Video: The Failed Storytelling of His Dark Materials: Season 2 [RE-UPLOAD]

said it before and i'll say it again even someone with the barest inkling of theological knowledge could know that lyra is eve from the dialogue
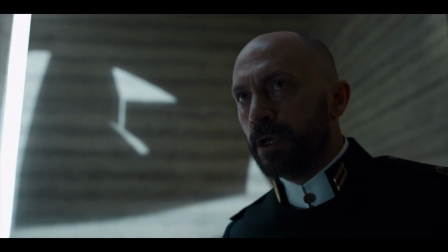we've been given but they talk about it like it's the biggest mystery of all time that she'd be built up and built up when we already know what they're going to say. This means that when we the audience learn this information, we're hearing it from characters who basically have no emotional connection to Lyra. They're all complete strangers at this point.
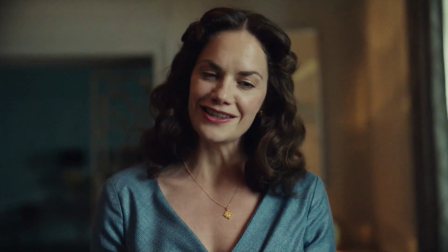So when Mrs. Coulter learns about this information, a character who has an intensely conflicted emotional connection to her daughter,
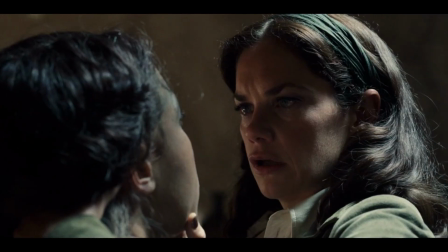who has saved her and mistreated her so many times, while it's important from a character standpoint that she knows this information, the impact of the reveal is all but gone, as we already know what Lena Felt is going to say.
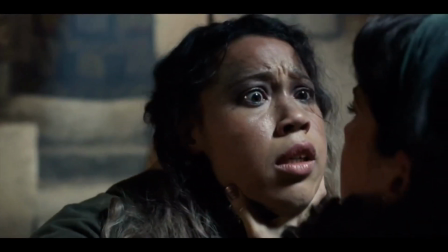The series makes it out to be a game-changing moment.
Eve!
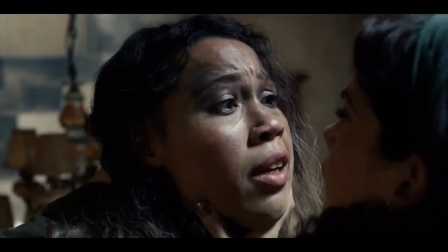But it's just another thing that happens, and it decreases the drama of the reveal. Now I should say, the first season wasn't always pitch-perfect with this kind of storytelling. In some cases, plot points were made so glaringly obvious that we could figure out the big reveals before they actually happened in the story.
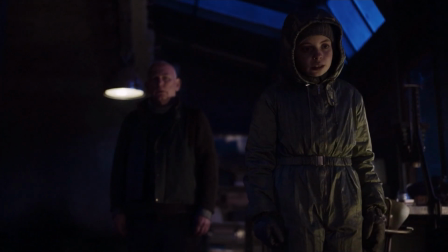A good example of this would be the scene when Lord Asriel sees that Roger is with Lyra and makes it perfectly clear that he intends to use him as a sacrifice,
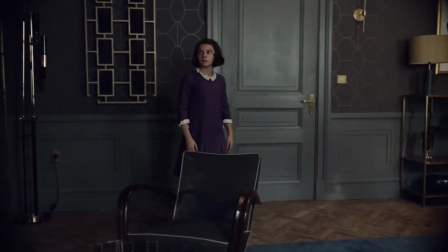or the moment where Lyra is searching for clues in Mrs Coulter's office and basically tells us what indecision is. But the big difference with season two is that they take these moments and instead of making them about the emotion, they make them about the explanation. Let's compare some expositional moments from season one and season two, such as Lyra in Mrs. Coulter's office.
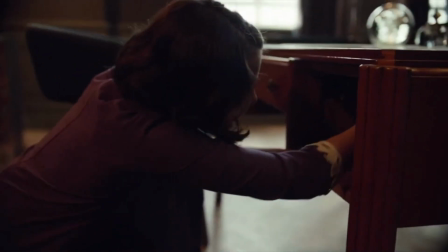In this season one scene, it's all about the emotion and the atmosphere. Even though Lyra makes it perfectly obvious to us what the Oblation Board is doing,
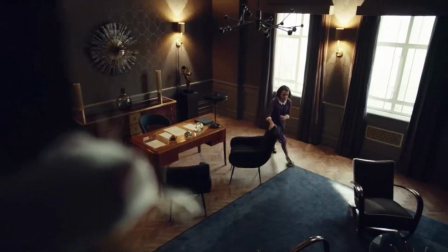the scene revolves around the heist moment, the tension of her escape, the fear of Mrs. Coulter's demon.
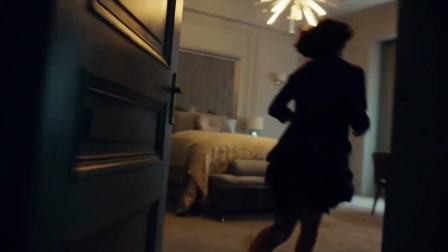We end the scene on the edge of our seats, scarcely daring to breathe as Lyra just makes it back to her bedroom in the nick of time.
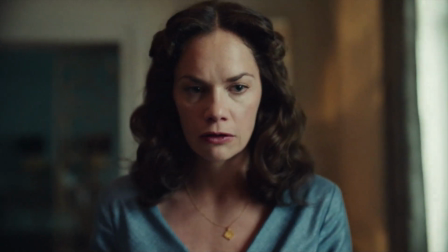Or take the reveal that Lord Asriel is Lyra's father. It may happen two episodes ahead of time, but the series makes sure it comes from a character who has an emotional connection to Lyra,
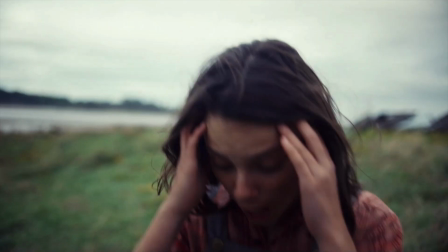and then saves the big reveal for another really conflicted emotional moment when Lyra doesn't know who to trust and is greeted with the worst possible news.
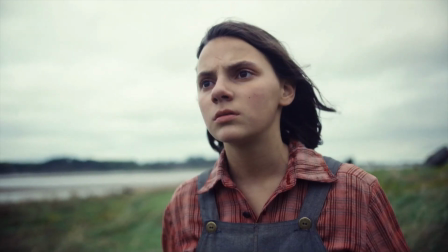She's your mother, Lyra. That's what no one is telling you.
Compared to the book, where Lyra just hears about her parentage in a conversation with John Farr, I'd say the series does a better job with this reveal than the novel does.
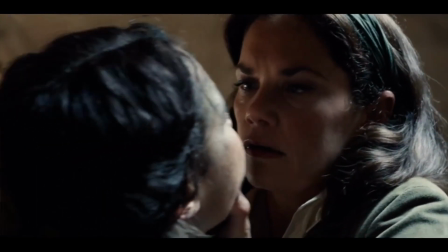Whereas in this season two scene, the focus is on Mrs. Coulter receiving this information and explaining it to the audience.
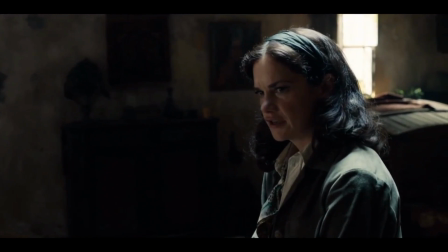She's Eve.
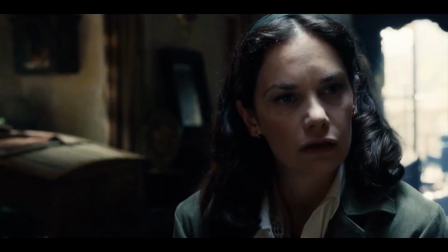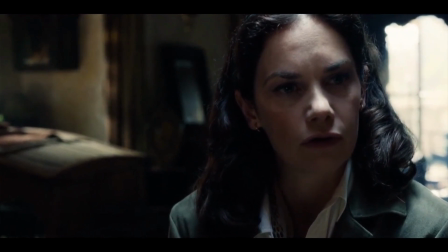Eve before before.
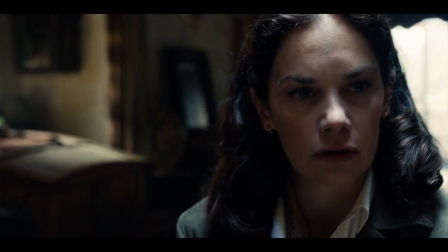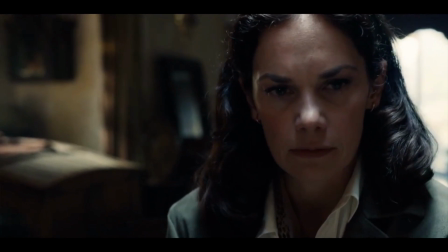She has to state out loud that Lyra is Eve and she must not fall, when there is absolutely no precedent for her to do any of this. And I'll admit, She does say this out loud in the book, but what makes this worse is that the Mrs. Coulter in the books is a very different character to the Mrs. Coulter in the TV show. The show has already established that Mrs. Coulter is an extremely non-verbal character, so this break with her portrayal is extremely jarring.
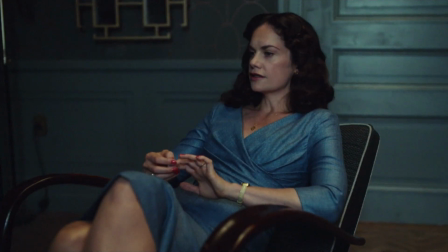Consider what we've already seen in this version of Mrs. Coulter.
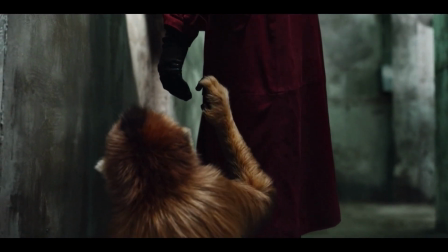She's not the sort of person to talk out loud or talk with her demon, because they don't have the same loving bond that other people do.
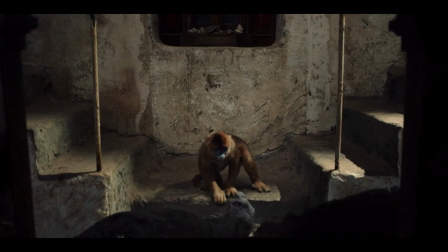She's so closed off from her monkey demon that she almost considers herself a separate individual,
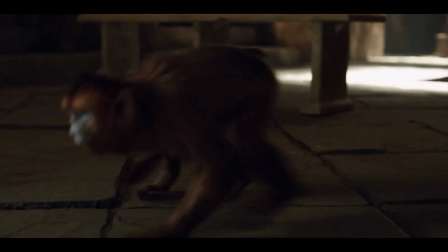and we've seen already that the monkey is a source of great resentment for her, so she's unlikely to state her thoughts out loud or to anyone.